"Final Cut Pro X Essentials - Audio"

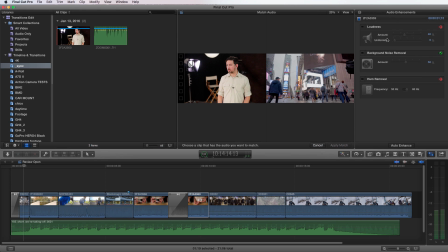You can analyze your audio if you'd like. So now you can change loudness and do background noise removal or hum removal. And then if you want to add any audio effects, you can go down to the effects browser here,
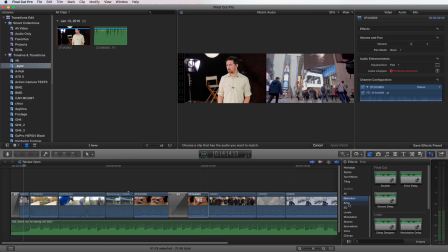and you can scroll down to audio, and there's lots of different presets that you can add here depending on what your needs are. We won't go into each one of those. There's lots of options, so you can choose what is closest to what you're doing and make adjustments from there.
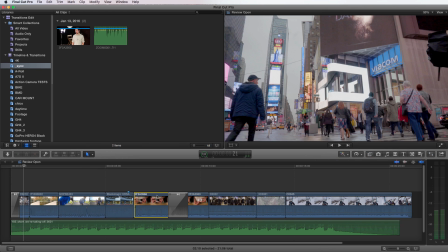Now, what if we have these peaks and valleys here, and I want to get rid of these little peaks.
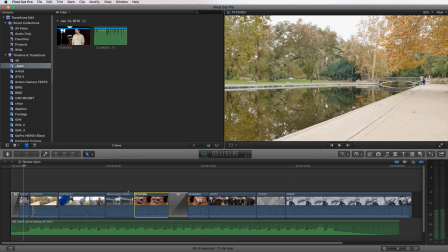It looks like little pops that are here in certain areas. I want to get rid of those so I don't have those. Well, you're going to have to now jump into keyframes. Keyframes are just points of interest that you can then manipulate. So you can use keyframes for every type of manipulation, from changing color to what we're going to do, which is adjusting volume.
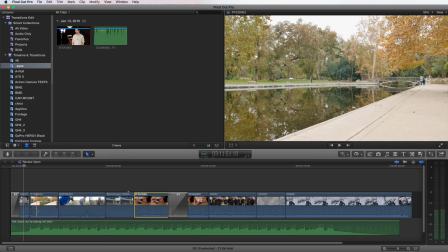Keyframes are good for ducking. So if you have some music you want to bring down as someone's starting speaking, or someone just finished speaking and you want to bring the music back up, you can use keyframes for that. It's good to turn down hot spots like what we're going to do now, or just to increase dynamics depending on what you're doing.
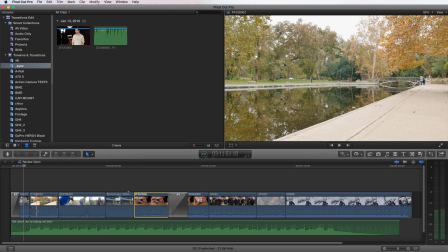And we'll also show you that. So right off the bat, let's take a look at these couple little peaks.
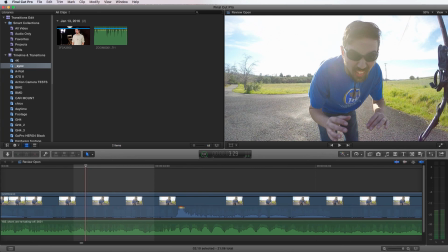Let's go to this one here, and I'm going to go Command Plus so I can zoom in. And you can see it actually shows me that this is peaking. So what I want to do to add a keyframe, I can press Option Click, to my black line here, and I can put it over here.
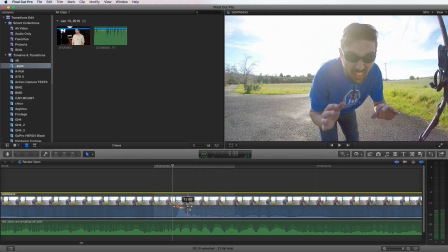I can, if I want to put four keyframes, and then I can just grab the two by holding shift, I can choose them both, and I can bring them down.
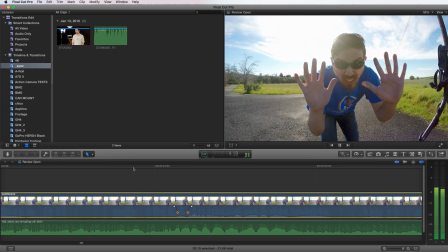So now if we listen to this, you don't hear that pop. It's not there.
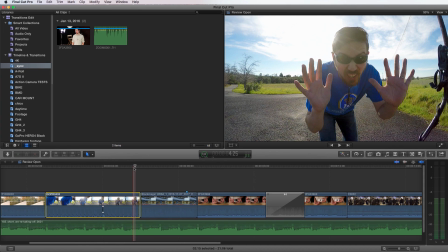Let's get a little bit more context. Let's try our shift question mark.
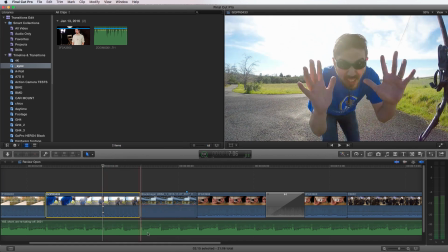So it's not there anymore. It's brought down to a level that it's not distracting. Now we had one more that was over here, and I want to show you a different way of doing this one.
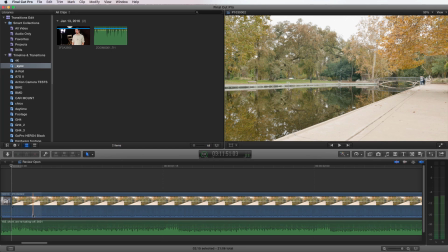So Command Plus to zoom in, and you can see there's this little area right here. If I press R for the range selection tool, I can then highlight this area. And if I want to now just grab the volume bar here, I can just grab it and it'll bring it down together and it won't affect everything outside it.
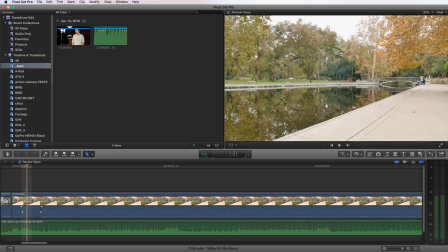Now the one thing I'm going to now select outside, you can see that it added four keyframes. The problem is sometimes this ramp is too much, so be careful with that and maybe change your time that you have on it.
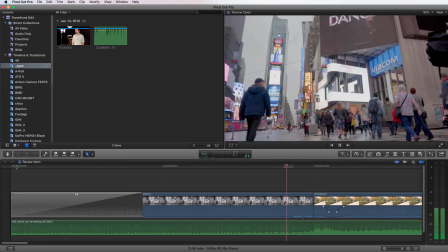And so now if we listen to it, so my shift question mark, there's no pop, no issue, and it's not distracting at all.
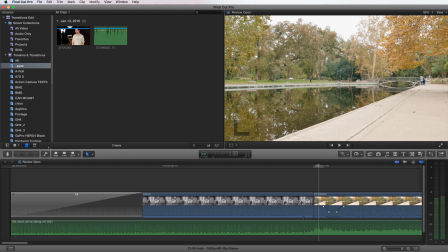Now, say you want to select it a different way without a key, you can actually go down to your timeline,
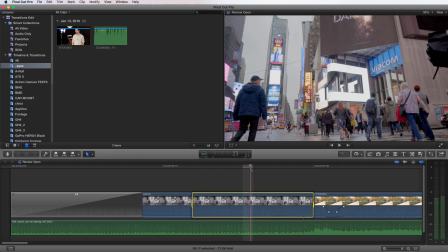you can press I for in and O for out, and it'll select the area just like the range selection tool, and you can make adjustments based on that. I'm gonna done do that. So then if you want to do a fade in and a fade out of a clip, let's go, I'm gonna press Shift Z to zoom out to fit.
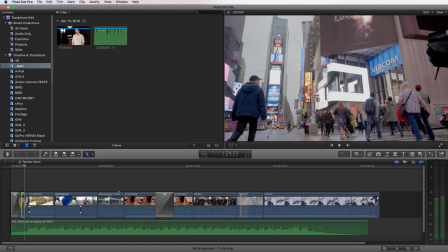And I want to take a listen to these clips right here, these three clips.
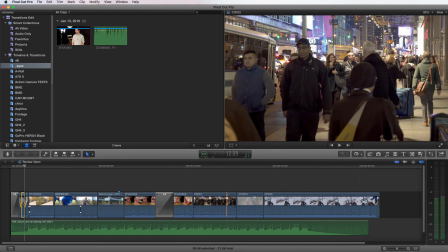Now they all have a constant sound going on with them, but they are pretty intense. And when you butt those two up, you can really hear the difference in the cuts on them. So let's take a listen.
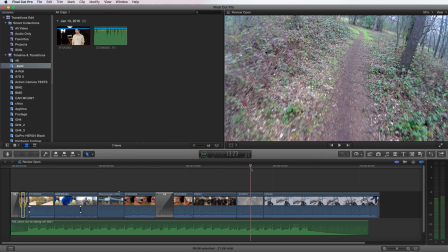I'm gonna go right here, Shift question mark.
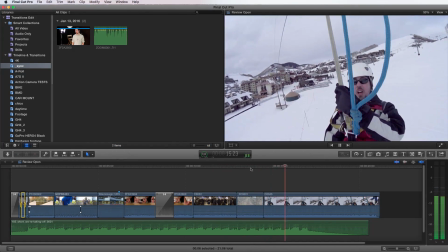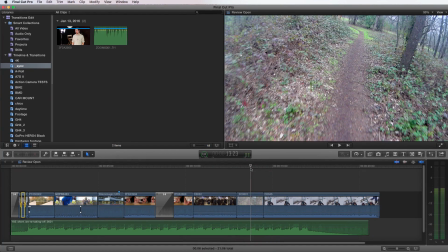So it works all right because the cuts are kind of masked by the beat of the song.
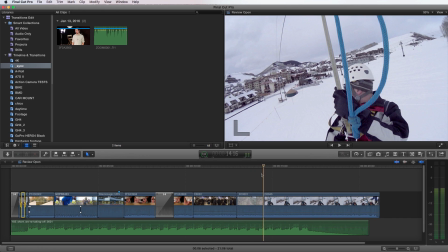But say we wanted to add a fade because it was distracting, so you want it to gradually come up. And like in this clip, I want it to gradually come up because the song ends.
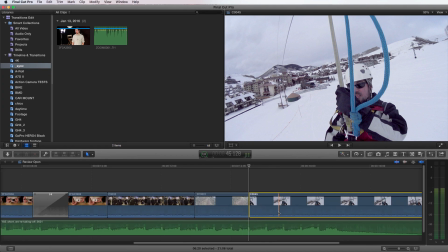So let's zoom in, Command Plus, and let's take a look at here.
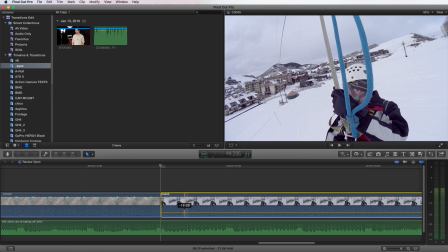I have my volume bar right here, and it's negative 19 dB. And you can see just at the cut, there's this little like teardrop. And if I get close to it, it'll change my tool to this, which is two arrows going left and right. And that's the fade in tool. And it automatically goes there from the select tool. And if I go up a little bit, it changes my tool.
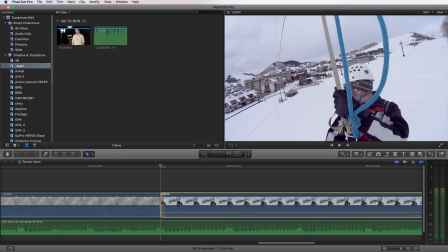So it's gotta be right over that teardrop.